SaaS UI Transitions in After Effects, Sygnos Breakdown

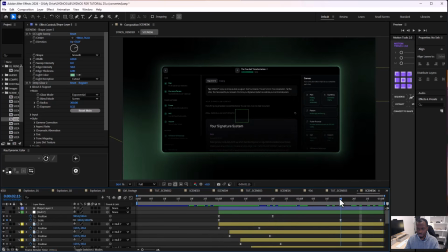1723s
And of course, knowing fully well that we are going to do match cut to the next scene. So yeah, so scale everything down basically.
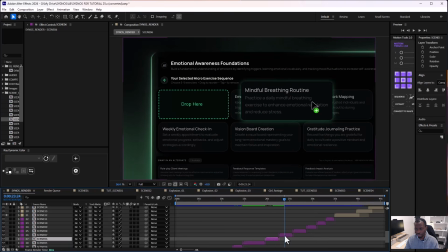1733s
And again, the same technique here too as well. So let's go into this and I'll show you how this has been done.
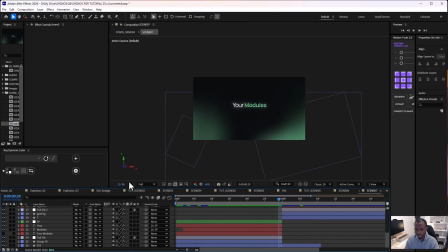1740s
So this is just same text idea basically, and then UI element.
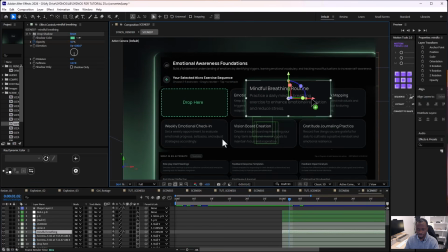1745s
Only that this time around we have this. Let me solo this.
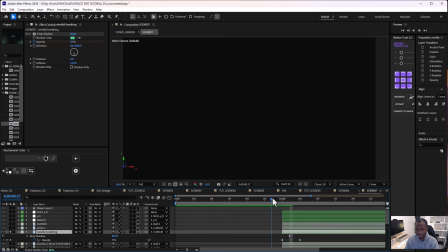1749s
All right, let me press U. We have this moving from here to this point. So now we have a cursor. Where is the cursor? Here's the cursor. So this is a cursor that is moving all around. So basically what we did here is simple.
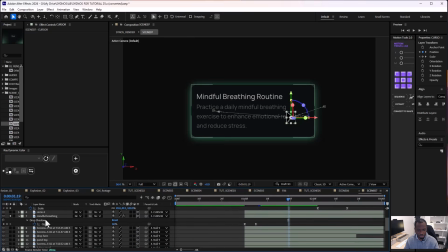1767s
Yeah, if I press U, you can see the position animation. Just drag it and then drop it, right? Drag. So basically what we did is, if I highlight the positioning alone, right?
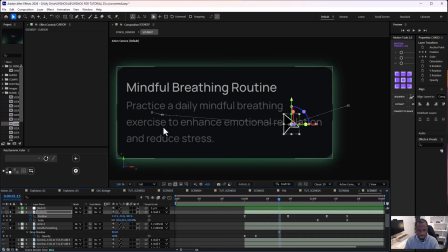1781s
You can see this is what we have. and then also it is also going on like a particular path.
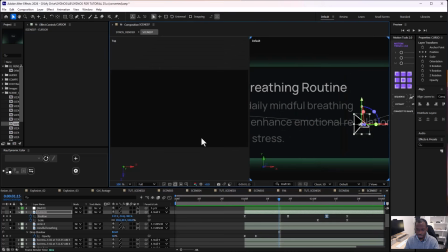1789s
So let me see if we can even see a better view from the top. Is that the top view? So where is it? So you look at this now, can you see it's going from behind,
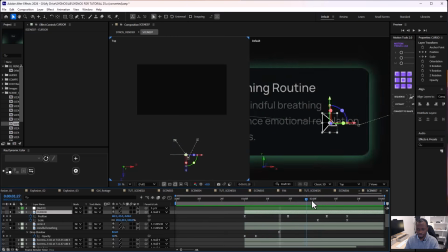1805s
popping up, and then going back this. So that's what is giving it that drag, popping out and then dropping it basically.
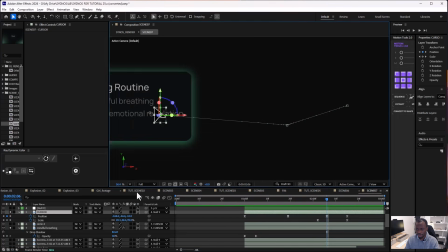1813s
Let me change this to one view and just do this. So that's like the only thing that's different here.
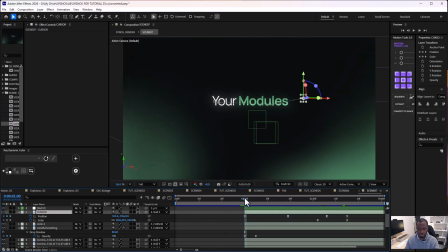1821s
And then when it drops, I will make sure that we have that effects of its landing.
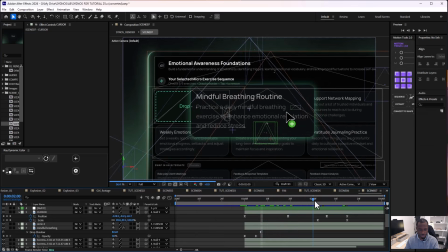1828s
So let's see at the point where it lands.
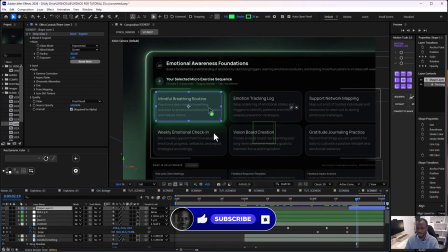1832s
So we have that glow thing happening, which is practically the deep glow.
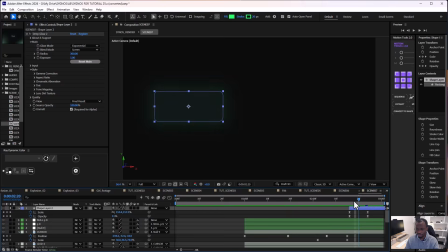1839s
Scale, just animate the scale with the opacity, and that's what is giving it that flash, which is really interesting.
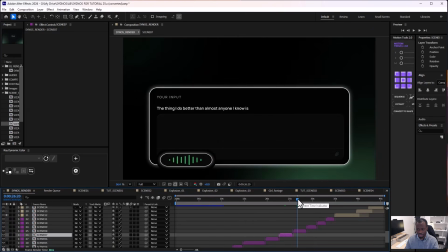1851s
And then we go next to the next phase. Maybe I'll show you a little bit more here, right? So next phase as well is practically the same thing. Text comes in and then we bring in this as well.
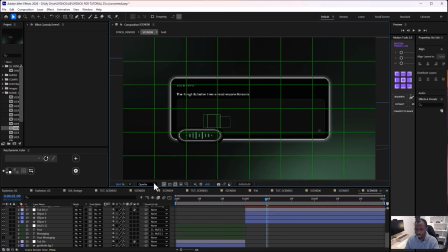1866s
So I think one interesting thing here is how I was able to achieve this here, this wave thing for audio, right? And that's actually quite simple to do. Let's see, where is it? Okay, great. So if I open this up,
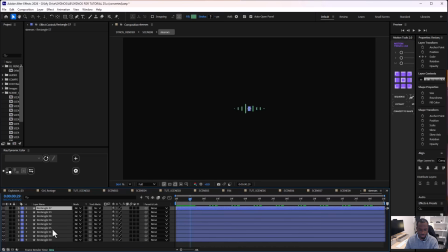1888s
you can see all of these are actually rectangle, right? And if I use this and press U, so all of these are just simple scale animation on the y-axis, right?
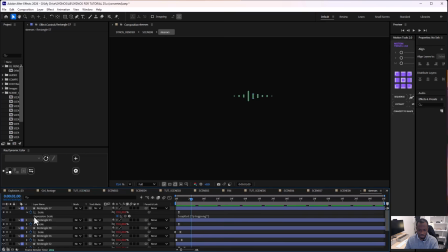1903s
And then basically just animated that, then apply an expression called loop ping pong, right? So let me solo one so that you guys can understand what's going on here. Let me duplicate this, put this where it's supposed to be.
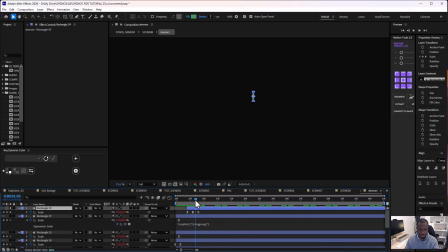1919s
Let me use. Okay, so there you go. So this, yeah, so this is just one of it. So this is practically how this was done. Really interesting stuff. And it was just the X. You can say that it's only the Y that is moving.
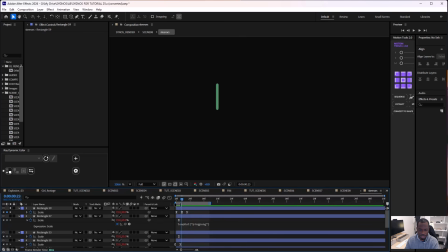1937s
So at this point it's 20. At this point is 90. At this point is back to 20. And then we have now apply the loop out ping pong. So that we enable to stop, to just keep going that way.
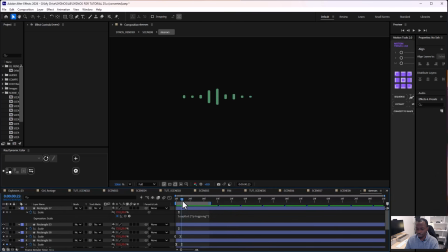1951s
Then the next thing that was done was to just offset everything so that everything will not look alike basically. So yeah, that is it for this part.
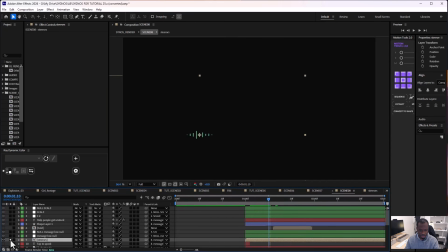1964s
And then everything was parented to the main UI component here.